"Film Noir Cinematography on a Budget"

This week we're trying to get the classic film noir look using just one light and some household objects.
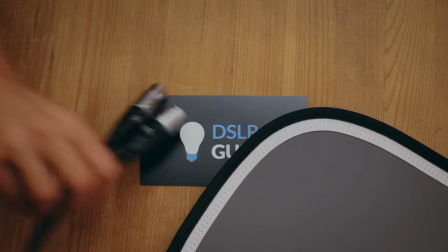Let's start with lighting. A clear theme in film noir is the use of hard shadows.
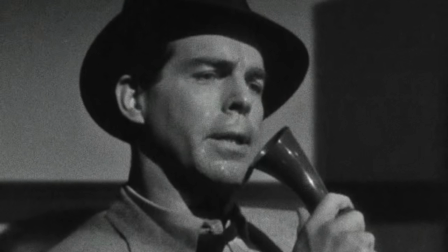I'm going for this fairly neutral look, which is very common in these films, just a small nose shadow slightly to one side.
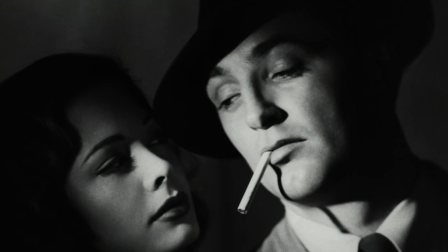Since the shadow is lower than their nose, we know we'll need our light to be up fairly high.
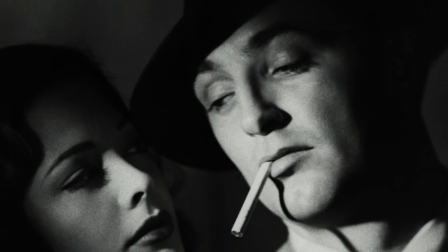And because the shadow is smaller,
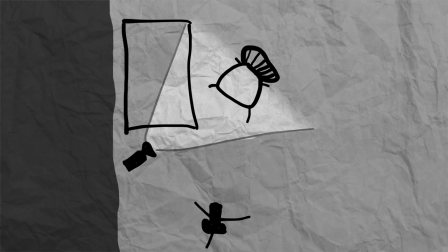we know that their light was more in front of the actors rather than to the side, where there would be a lot more shadow.
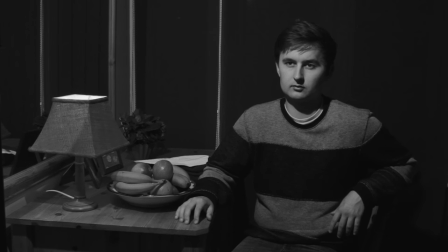So based on that, I set up my light almost directly in front of my nose.
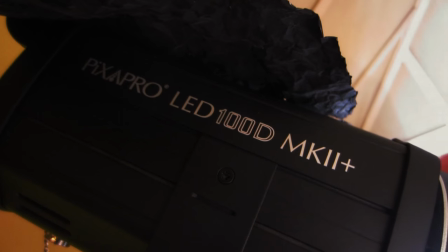I'm using the LED 100D Mark II Plus that PixelPro sent me,
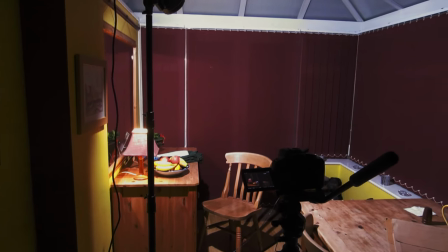since it has that single, small light source that will be great for those crisp shadows.
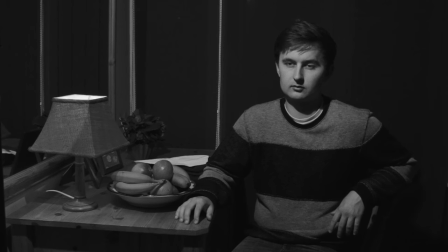Now, I started out with the PixelPro light on full power, so for a decent exposure, I had to set the lens to f6.4. Now, we're trying to convince the audience that the light in this scene is coming from that lamp.
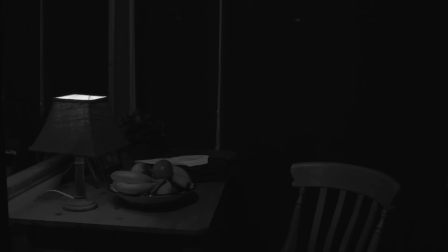So I dimmed the PixelPro light way down and widened my aperture to f4.
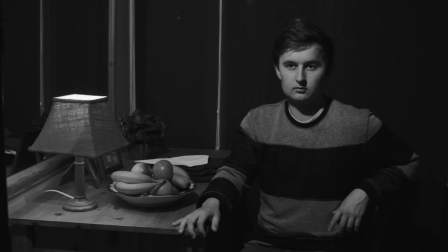Now we've got the same exposure overall, but we can actually see that light is coming from that practical lamp. It's motivated. But I think that whole desk is too bright now. I feel like my eyes don't know where to settle in the frame. So let's do some problem solving.
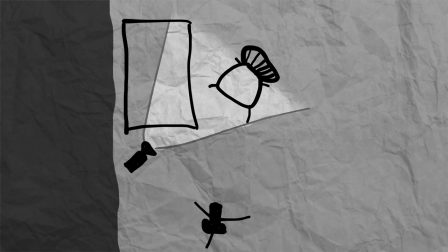We want less light on that desk, so we'll pan our main light to the right, so the beam is more focused on our character.
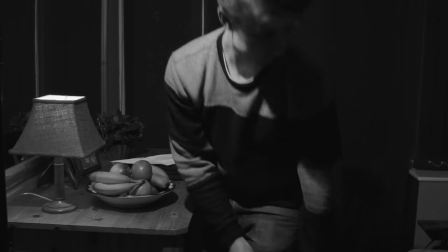That sort of worked, but it's introduced another problem, this reflection back here.
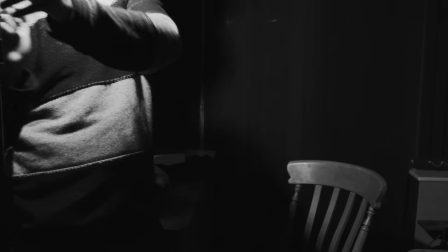So let's point our light back to the middle. Another option is to physically block the light using black wrap. So we'll attach the foil and mold it until it's blocking the desk. But this solution has created another new problem.
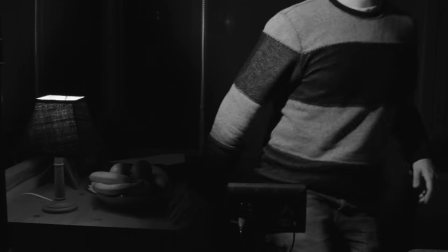I think this frame just looks strange. If the lamp is where the light is supposed to be coming from, then why is it so dark right behind it? The light is no longer motivated. To me, it looks a lot more like a film set than an immersive world that the audience is supposed to believe in. So I scrapped the black wrap and finally realized, wouldn't it be easier to just block the reflection directly?
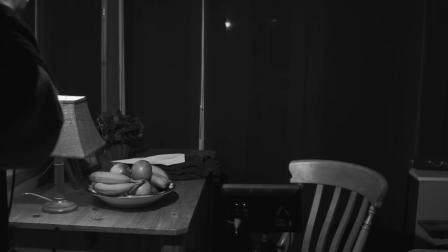Let's pan the light away from the desk again, but this time we'll stick a paper towel in front of the glass.
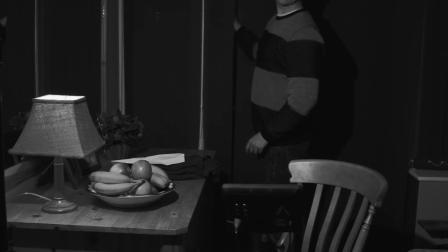Now we can freely point the light away from the desk without any reflection problems. So the point is, three different solutions I came up with just created more problems. And that's how it goes for me when I'm lighting. You change one thing and it ruins something else completely. But most of the time, we will find the real solution eventually. It just takes longer than expected. And you know, that's true for most aspects of filmmaking. Now, the noir look is about a lot more than just lighting.
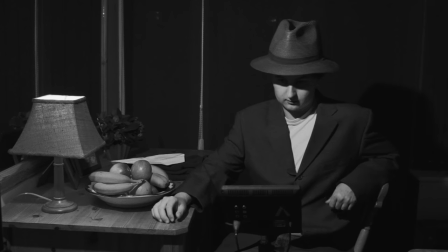Let's look at costume. Admittedly, I'm not going full on with the costume here, still wearing my jeans and a t-shirt, but you get the idea.
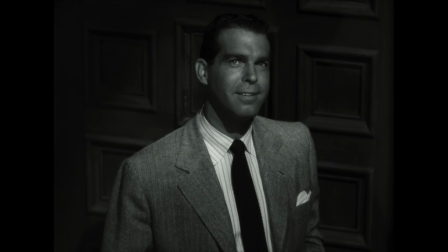The typical protagonist in a classic noir would never be caught wearing a flowery shirt.
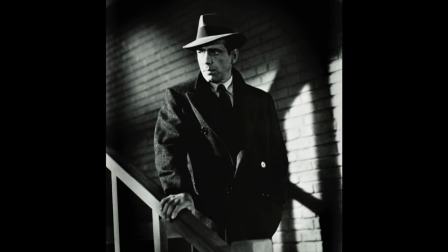He's a hard-boiled working man. The hat naturally pairs with our hard shadows,
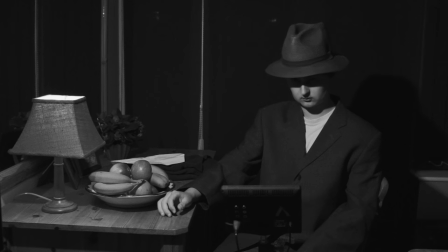making for a cliche introduction to a stony detective who's mysterious and morally questionable.
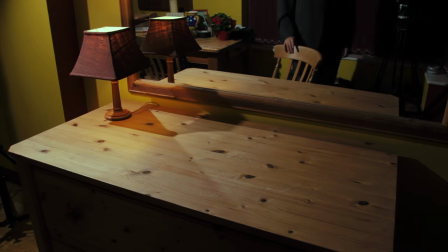Let's clear the desk since our detective probably wouldn't have any of this stuff around, and let's look up some reference photos, which are always a great starting point.
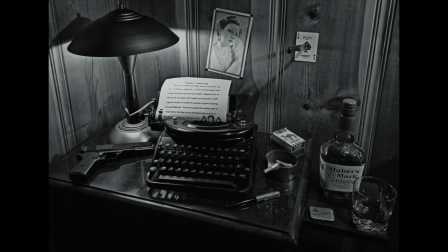I couldn't get hold of a typewriter without spending any money, so let's grab a magnifying glass,
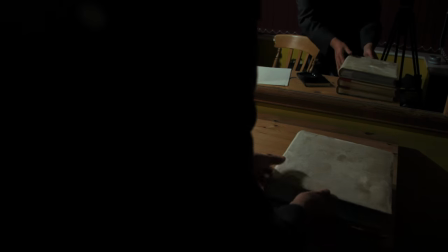plenty of folders, even photo albums, to give the impression of a busy detective's documents.
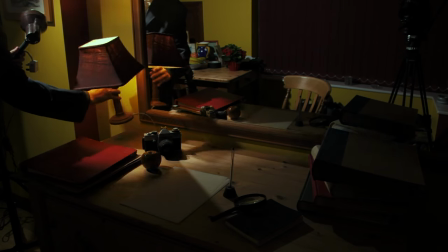Finally, let's switch out that lamp for something that's more office-like.
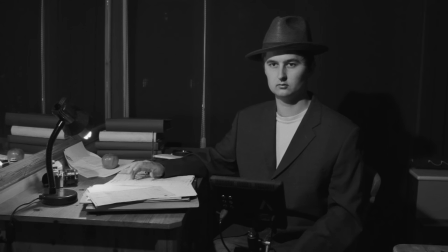After doing this, of course, the new lamp is even brighter, so once again we need to darken that desk.
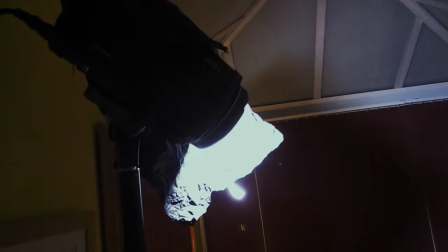Let's try the black wrap again, completely blocking out the table and most of the background.
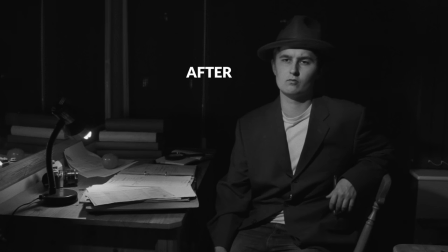This time, I think it actually worked, since that lamp is bright enough that it gives us plenty of light to still look motivated.